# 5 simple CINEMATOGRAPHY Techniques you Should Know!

Hey guys, I'm back in the studio, and as you can probably tell, my hair is getting pretty long. That's because we can't go to the hairdresser. So I was wondering, should I just keep it long or should I cut it myself? Let me know in the comments. In the meantime, we'll just try to make the best of it. We got some hair wax right here. There we go. Is this any good? Alright, first of all, a big thanks to Full Sail University for sponsoring this video. I'll talk more about them later, but until then, you can already check the first link in the description below to learn more.
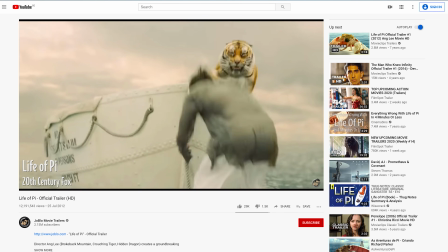Now, I was watching The Life of Pi the other day, which is a cinematography masterpiece, so if you haven't seen it yet, definitely do. And one thing in specific that got my eye is the aspect ratio.
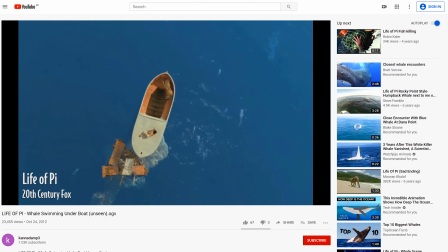There's a scene where they purposely changed the aspect ratio to tell a visual story. So being inspired by that, I brainstormed about other simple camera tricks that you can do to leverage your story or character emotion. And let's start with that aspect ratio. Adding black bars to the top and bottom gives the feeling that you have a wider view. Now, doing the opposite, cutting from the left and right, we narrow down the view and the audience feels that, which is something that we can use to tell a visual story.
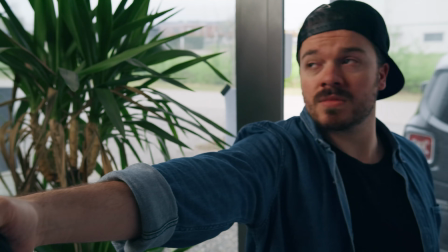Say we've got a shooter who comes through the door, and as he looks around, he scans the area and has control over the situation because he holds the weapon.
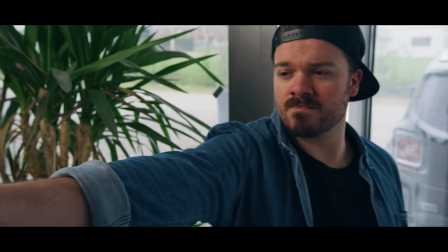The cropping from the top and the bottom enlarges that view. The attacker sees everything and has all the space to walk in.
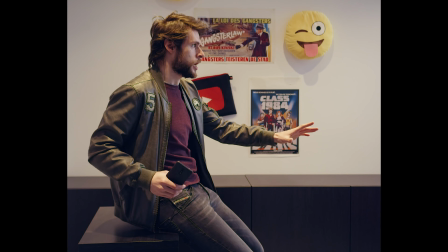Showing the victim, we can do the opposite and crop from the left and right. We're boxing the person in, we're trapping him. He has nowhere to go. We reflect his emotion and current state to the framing of the shot. Now, of course, you don't always need to work with different aspect ratios. You could also use foreground elements that function as such a crop.
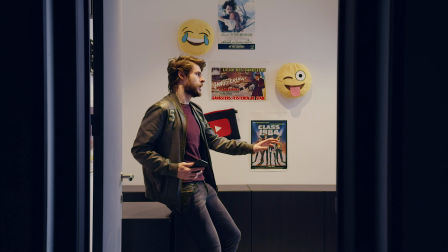For instance, here we filmed through the door. The walls are the crop and give the same feeling to the audience.
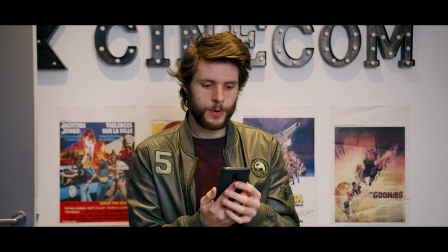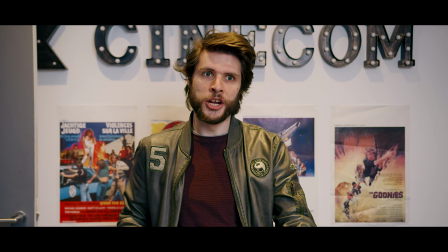Jill? What are you doing, Jill? Please, Jill, don't do it. Jill, please, don't do it. Jill!
So that's the first tip, play around with different aspect ratios. They're both in the edit or with foreground elements. Next up is an inspiration that I got from Money Heist or Casa de Papel, a series on Netflix.
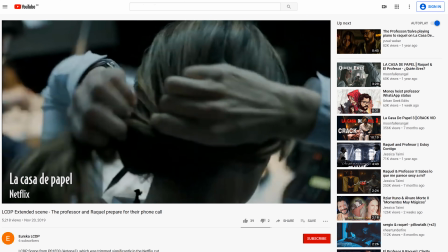And there's a character in there who always puts her hair together whenever she's going to do serious work. When she goes back to a resting stage or going away from work, she unties her hair. It's kind of a tick which gives character to the talent and also tells the audience when things get real.
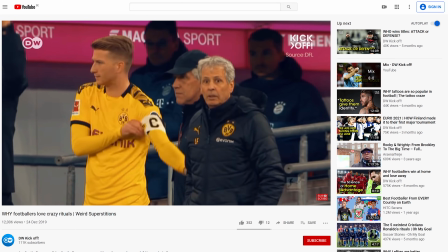It's kind of a ritual like football players have when they have to go on the field,
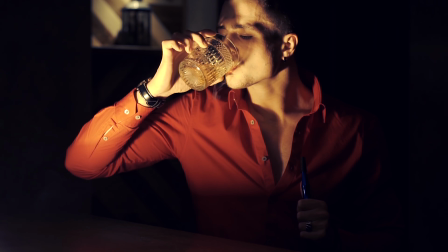or a serial killer who always drinks a glass of whiskey before he goes to his next victim. Or even something small like putting your cap backwards whenever the serious work begins.
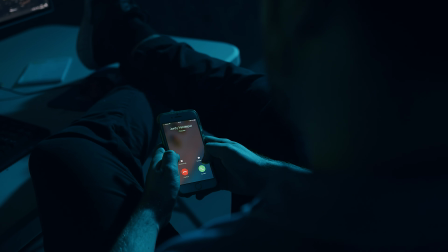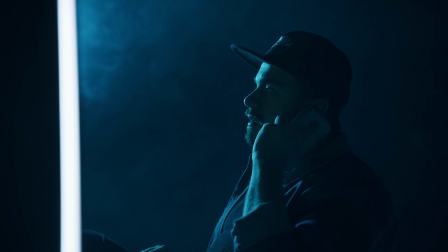Jordy? Jill, the target is here. You can start. All right, I got it.
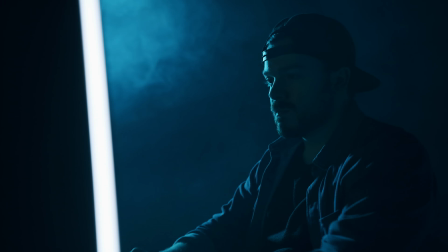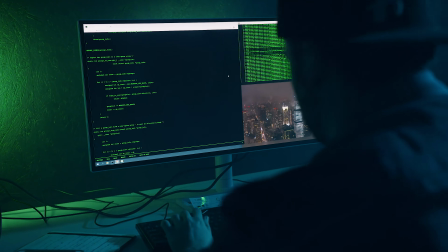Now, I've got 3 more very cool storytelling techniques,
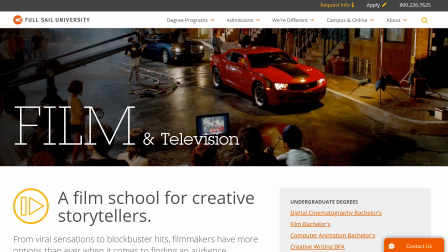but first a little bit more about Full Sail's film bachelor's degree program that merges you into the world of filmmaking from every angle.
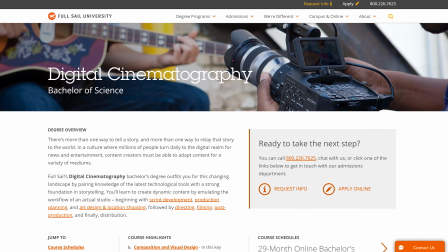They also offer a digital cinematography online degree program that merges the artistic concepts of traditional
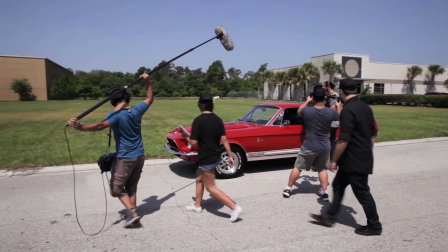filmmaking with the technical tools used in everything from documentary filmmaking to commercial production and web video.
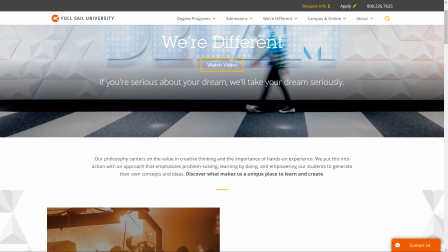Now, these degrees are offered in an accelerated format to get you into the field faster.
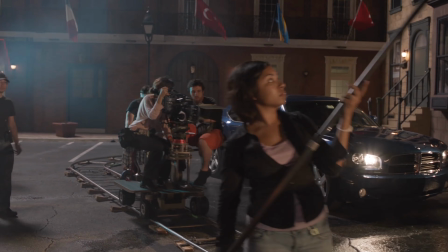With hands-on projects, industry experience, faculty, and professional equipment and sets, you'll be prepared to pursue your passion.